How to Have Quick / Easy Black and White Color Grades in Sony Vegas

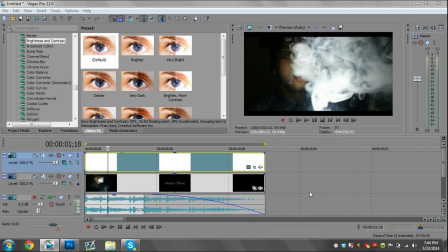Hey, what's up, guys? My name is Tom McCoy, or tom.ography, whichever. Today I'm going to be bringing you a very simple tutorial, some easy color grading, black and white color corrections. I've had a lot of people ask me how to do my black and white color correction.
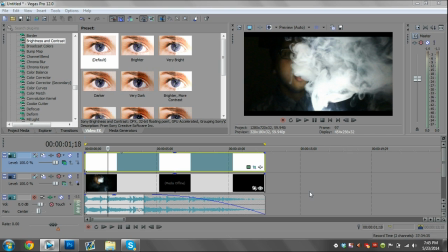Thought it was pretty basic, but I'm bringing it for you guys today because it's fast, it's easy, and I haven't done a tutorial for a while, so I want to let you guys know that I'm still alive. I'm going to be using Sony Vegas only.
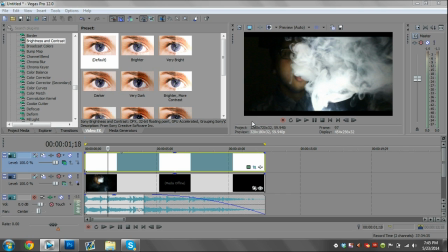You can do the same stuff in Magic Bullets, but there isn't really a need to for black and white. It pretty much looks the same. So let's go ahead and get started.
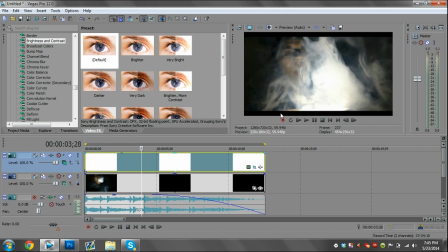Right here, this white thing is just my black bars that you see in the preview. You can see it there.
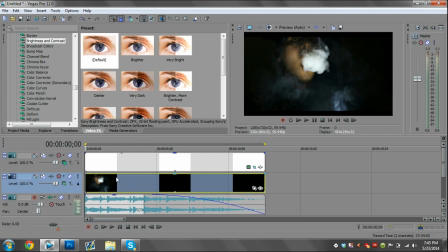Then we have our clip. I took out all the effects and like blurs and the color correction, things like that. So this is just the raw footage. It is edited to the song, and this is our song. So let me show you what we got real quick.
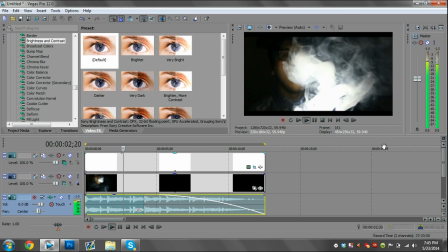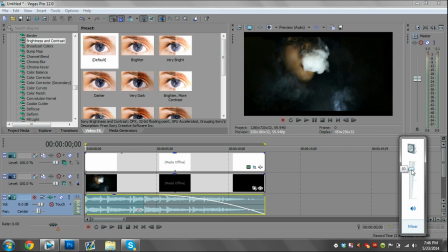That might have been loud for you guys. I'm gonna turn it down.
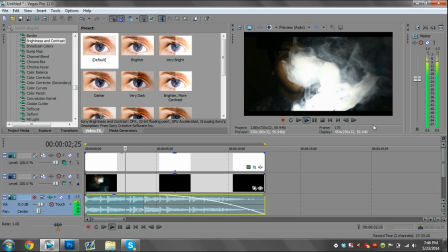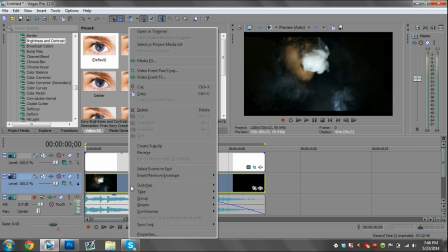All right, so that's our clip. The first thing I usually do, we're gonna right click on our clip, go to switches, and then disable resample.
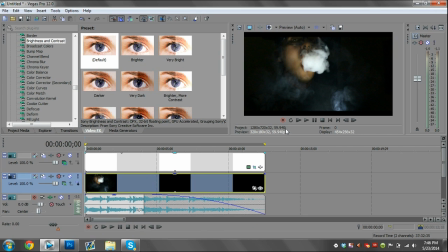This is obviously film, so we want it to be smooth, so disabling resample is gonna help us with that. The next thing I usually do anytime I record something off my DSLR is I go to my video effects, scroll all the way down, and find sharpen.
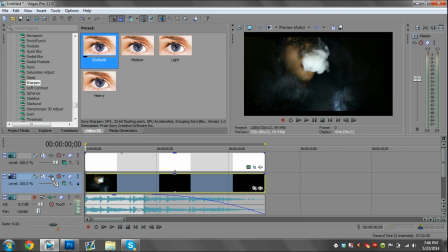Just go ahead and grab the default and put it onto our video track, this little T looking thing here.
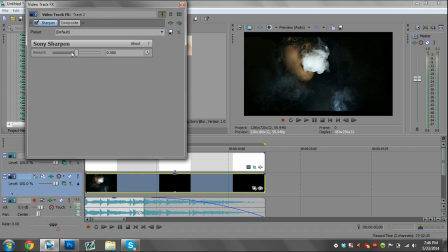And then that looks really bad, so we're gonna bring it down to about 19. I do this because it brings out more detail.
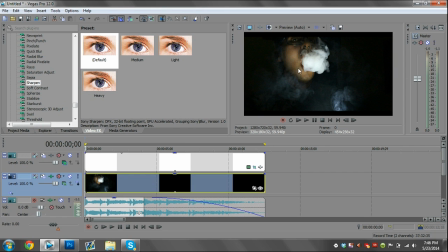Shoot, I can't get it, there we go. It brings out more detail in the clip without making it look like it was actually edited.
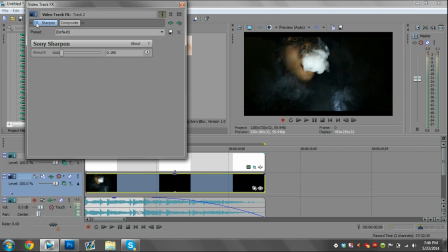So let me show you what that looks like without, with it.
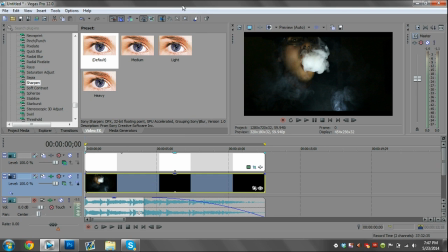So it just helps out bring a little bit more contrast and bring out some details that you couldn't see before. I only do that with footage, I don't do that with anything else. So the next thing we're going to do, and we're actually going to start our color correction now, is we're going to go to our video effects and find black and white.
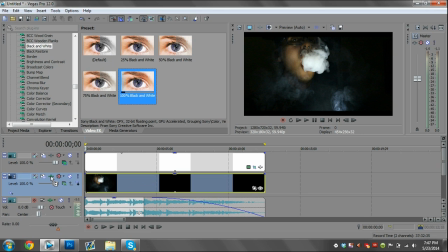You can grab the default, but I'm just going to grab the 100%, put it onto our video track, leave that just like it is, all the way through. So now it's black and white, clearly. And now we can start adding the gray effect.
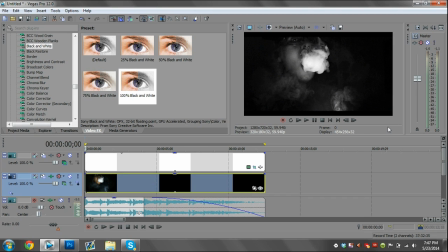Now the reason I'm doing a black and white tutorial is because that doesn't always look good. What a lot of people like is to make the black actually look gray. It looks really nice. Kendrick Lamar does it all the time. Earl Sweatshirt does it all the time. I do it all the time. I think it looks great.
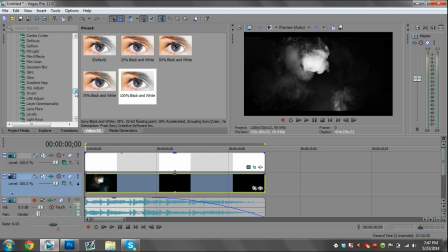So we're gonna go ahead and do that now. The first thing I usually do is I go to my video effects again and I go to
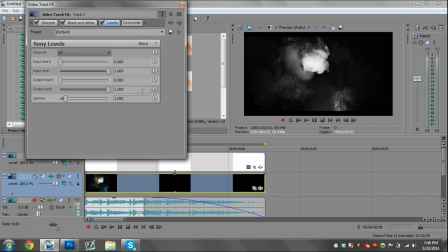levels. What levels is gonna help us with is get the nice composition that we want. So the default is just like this. So we have our input start.
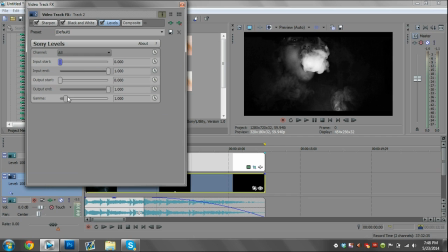Input is how much black is in there. Then we have our output start, and that's how much white is in there. Now normally to get the gray, you can just go like that and be done. But for this specific clip, that doesn't look good.
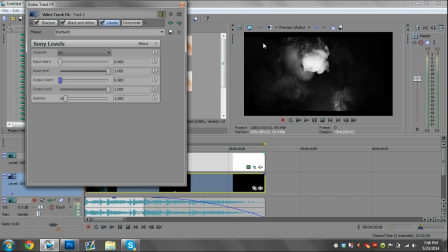So I'm actually gonna, I wanna make the background be black because I have my subject here. And for this specific editing that I did at the time, for my hookah edit, I had the backgrounds black. So what I did was I brought in my input. I think it was like 48. Yeah, that looks good.
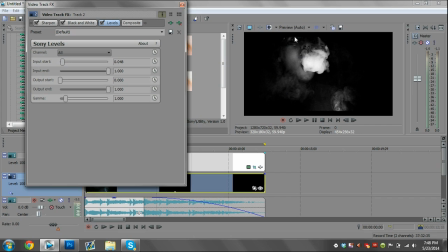So now you can't see the background because you have your subject lit here.